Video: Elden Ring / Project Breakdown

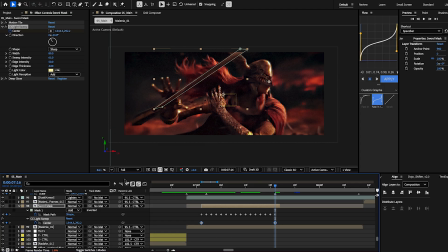It goes from left to right as the sword's going from right to left. And then there's also a deep glow. And I didn't set the light color to white because,
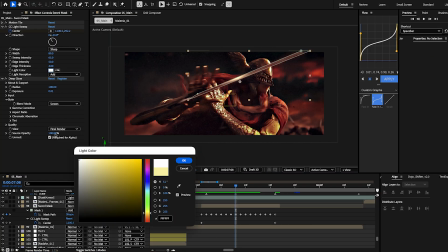again, just like compositing stuff, if you set it to white, it doesn't look awful.
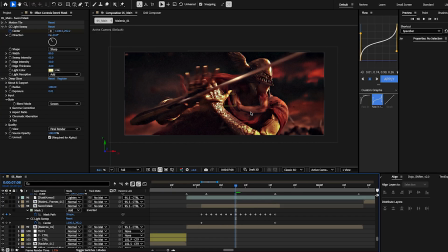Actually, yeah, it doesn't look great. I set it to yellow because that was like the brightest color in the clip.
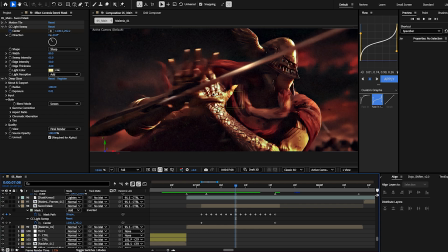I think I just like got it from somewhere on her armor. The deep glow is at an exposure of 0.01 and a radius of 100. If I like reset it, it just looks really bad.
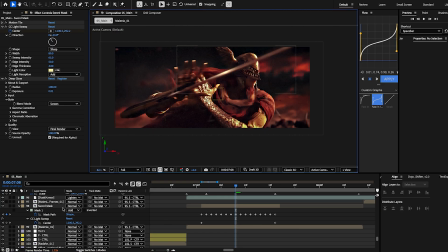Yeah, see, that's just, to me, it's too much. You want it to be subtle. You want to feel it more than you actually see it sometimes. So yeah, that's a small compositing thing. But yeah, we have...
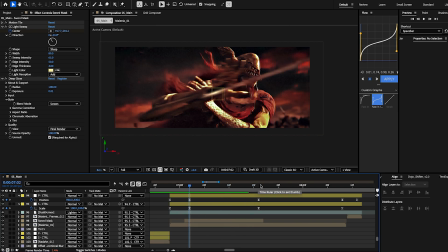I actually don't know why there's another keyframe here in the middle, because these positions don't change. So you don't actually need this. Ignore these keyframes right here.
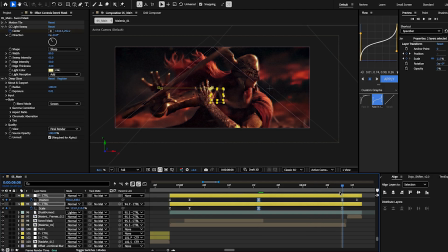Actually, no, they did need to be there, I guess, because
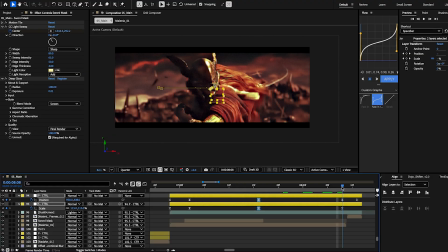yeah, so then we pull in. So okay, now I'm understanding it.
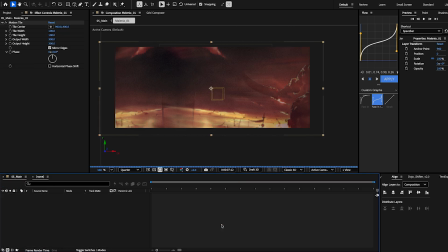So we have her pulling the sword out. We're just going to play it in here. We have her pulling the sword out.
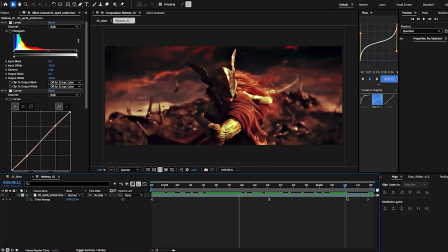And then right after this keyframe, it goes in to her like being ready to go at him.
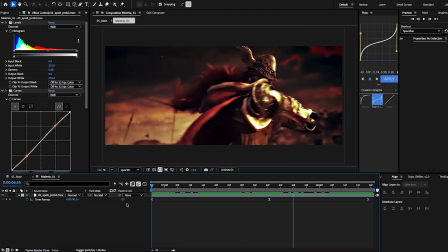So when it's pulling out,
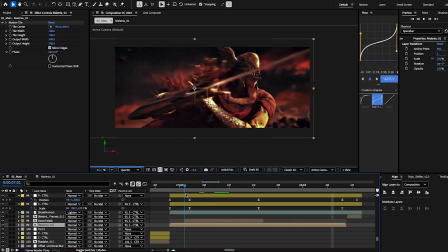we don't have any sort of... We let it stay open. Like, we let it breathe. We want the clip to show that something's about to happen.
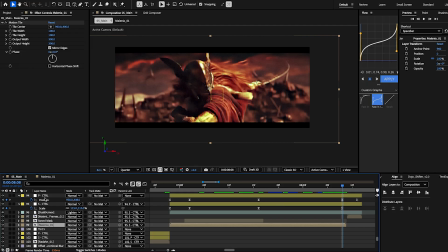And then as soon as it pushes in, which is what these keyframes do, the scale goes from 100 to 115. I think I changed the position a little bit. I also have these black bars, or it's just called CC jaws.
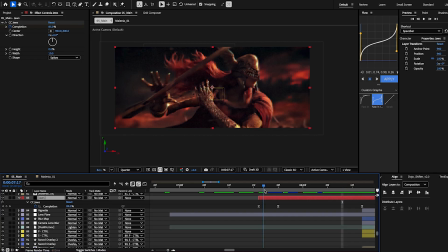I have them pop in to
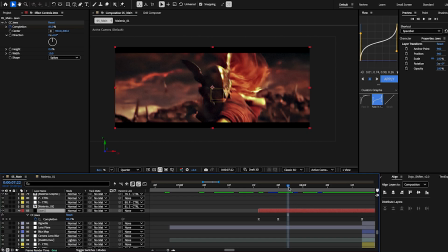kind of just zoom in and force a little bit more of the focal point onto her and show that something's going to happen.
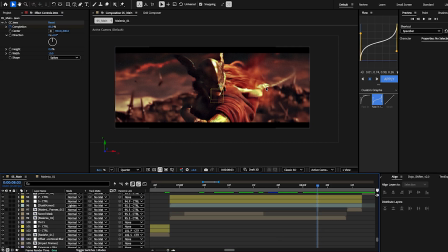I know that's not a very great in-depth explanation, but try it out on your clips and you will be able to feel if it works. A lot of people use it way too much and will put like colors and make it like squiggly.
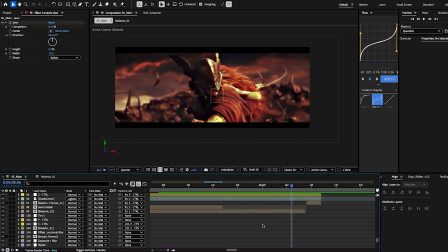And again, sometimes it fits those edits, but sometimes it just looks weird.
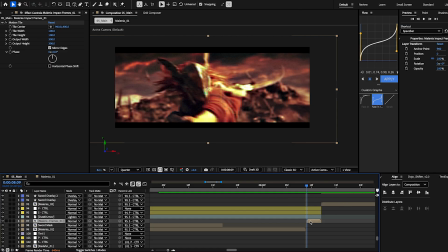And then we have like some impact frames right here of her moving,
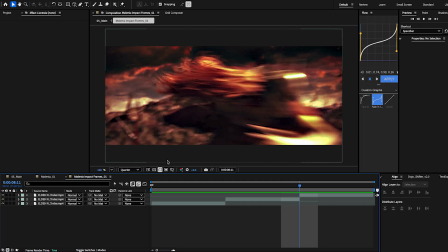and you can see how awful the color correction is.
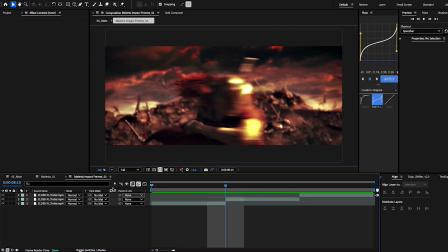Well, it's still pretty bad, but since it was on quarter of quality, it was really bad.
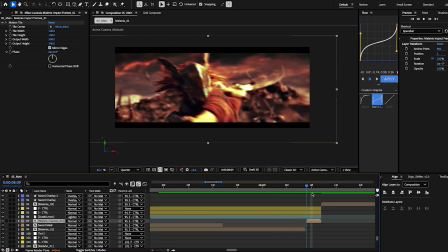But yeah, we have her moving, and those keyframes, again, scale stops here,
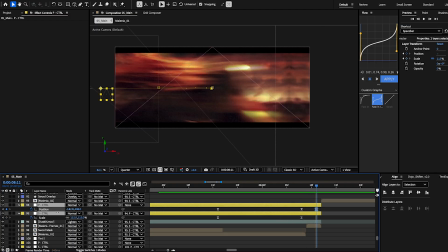but the position goes with her this way, in the way she's moving.
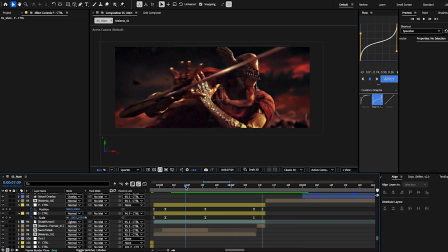The only other thing I have on this layer is a dust overlay. You can't really see it, but again,
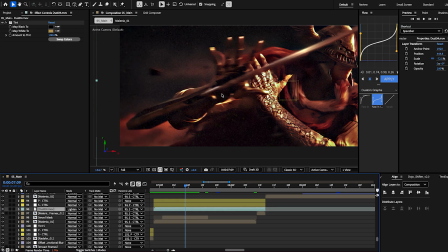yeah, you can kind of see them over here on this side. I felt like dust fit the place,
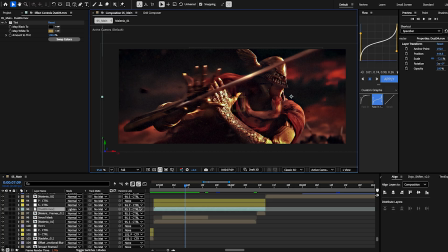like where these clips are taking place, and it's set to lighten. There's a tint on it of this yellow I took like somewhere from her armor, because again, like they could be white, but
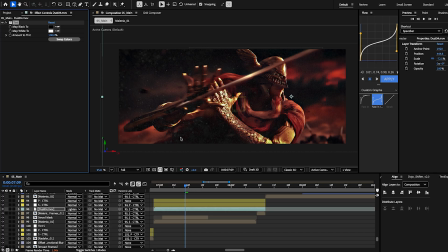it's just like, I don't know, it doesn't blend well in with this, because there would be no white dirt here, I don't think. I think there would be this kind of yellowish brown color.
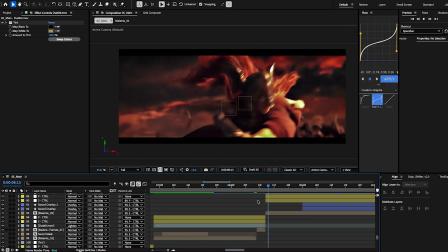Okay, so we have it going from here into this clip of her.
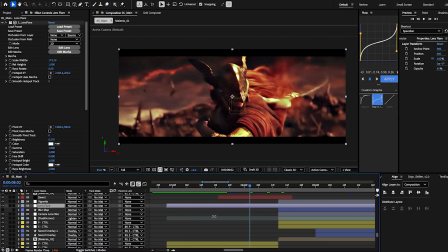Oh, is there a lens flare on this as well? Yeah, there is. So there's a lens flare over here on this right side.
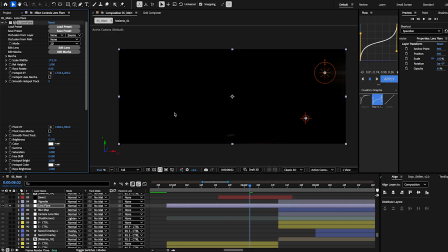You can't really see it. I made it like super subtle, but it was just to add more of that like cinematic feel.
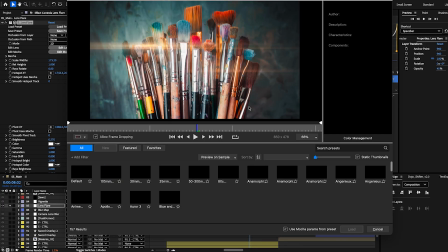Again, Sapphire plugin. I don't know if it's gonna show me which one I'm using.
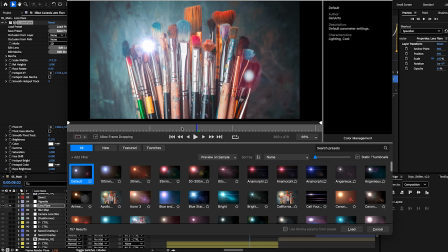Yeah, definitely didn't want like a, I don't even know why this,
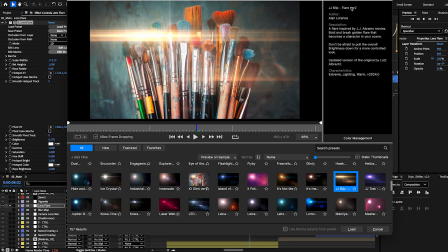I think it was this one, this JJ Blip Flare version 2. I wanted one that was like flat and had this kind of like blur going from left to right or horizontally to
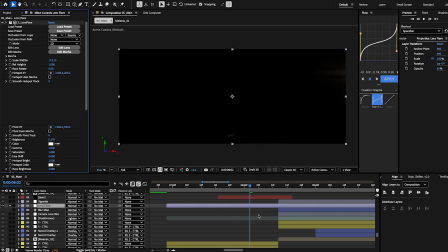be in addition to the movement of where she was going.
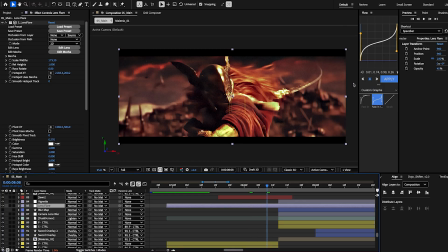And so we have it over here on the right, because that's where it seems like the light is coming from. As you can tell, like this side of her armor is dark, but this side is light. So we put a little lens flare. Again, you cannot really even see it, but just for some small additional stuff.
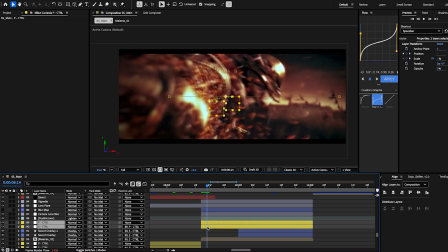This layer has a lot in it.
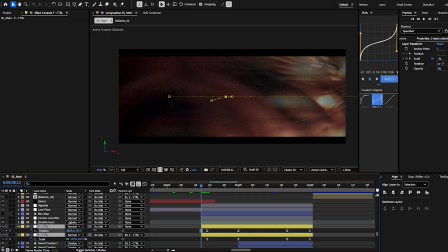So again, position is coming from this way, carrying that movement from the last clip.
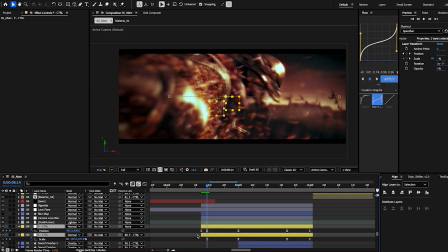This one's probably not gonna load at all, but yeah, we have more dust here.
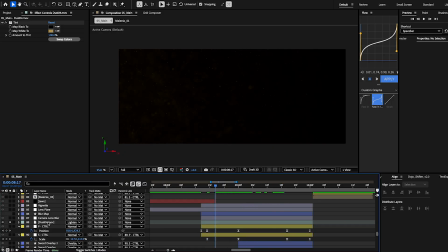You can't really see it. We have a camera lens blur.
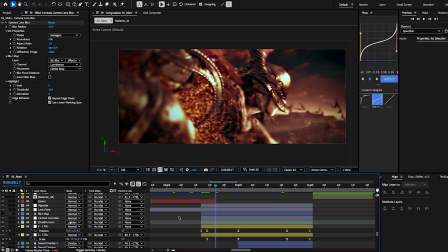Okay, so this is, I'm gonna show you guys how I do these blur maps. And I think this is the first time in an edit I've actually done one.
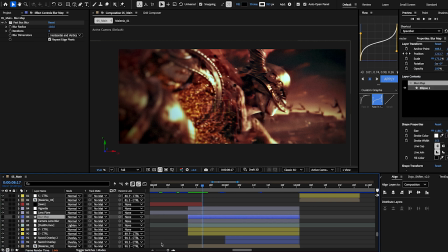So what you do is, we have a shape layer here, and it's called blur map, and this is what it looks like if it loads.
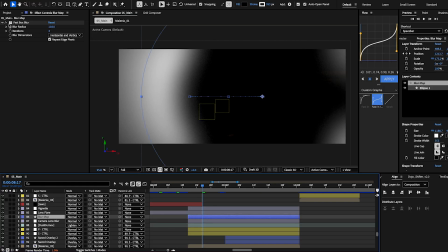Yes, this is what it looks like, and there's a fastbox blur on it. I'll turn it off for now, just so we can see a bit better. But all it is a circle or an ellipse with a black fill and a stroke that's like huge,
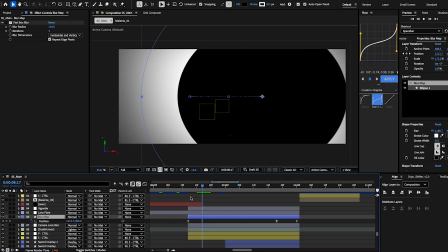and all I did was scale it up. I don't know, yeah, there's some position keyframes on that, or on this.
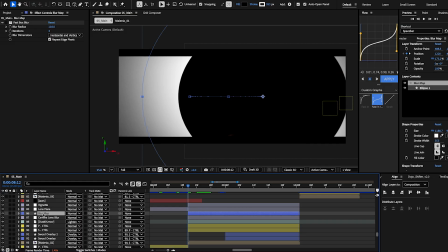And what you do is, this basically works as like a vignette. Like you could use vignette instead of this. But anyways, I made this layer and it's set to where she is in this composition.
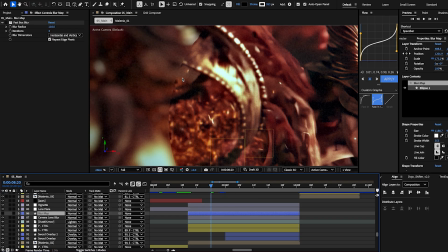So she's right here. I wanted to show her face. You can see this cutoff line right here since we turned off the fastbox blur.
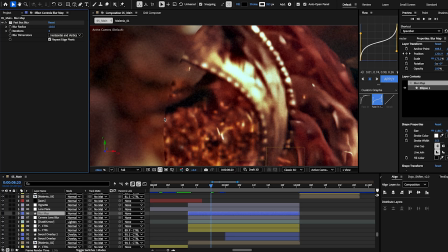So I'll turn it back on just so you can see where it goes away. Helps it blend a little bit more.
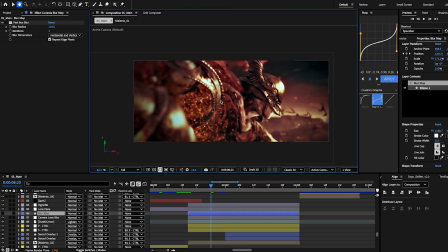We're gonna keep it off for now, because I want y'all to see this movement. So we go from her face, it's keyframed right here in the same spot, to
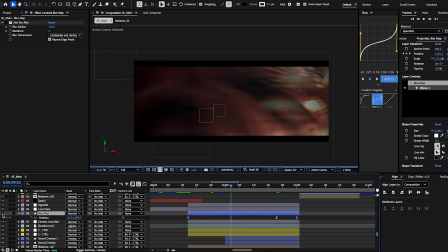it slowly moves from, again, this position to over here.
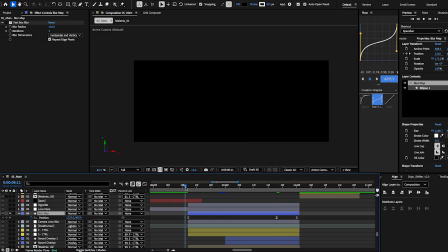Can I just like, yeah, okay. This is how it goes.
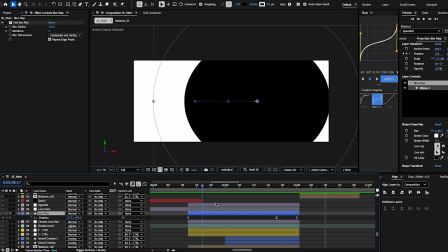It goes from right to left to right.
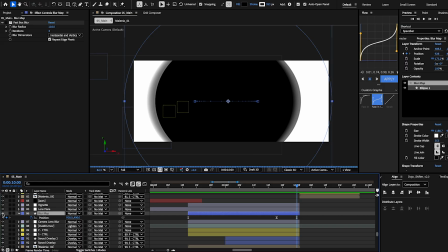And so the reason it does that is because right here at this keyframe,
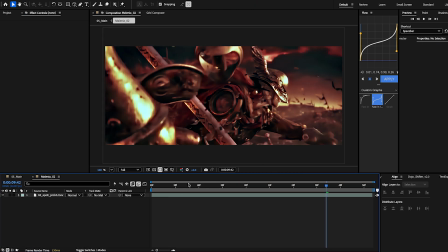her sword starts coming out of the side of the clip. So boom, her armor breaks. We show her face, and then I want to show her sword coming out, and you can tell she grabs it right here.
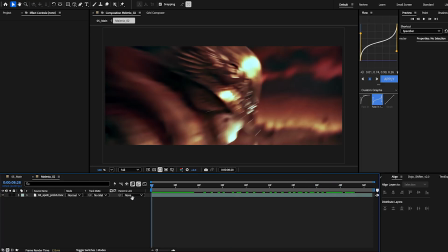So we've got two different motions.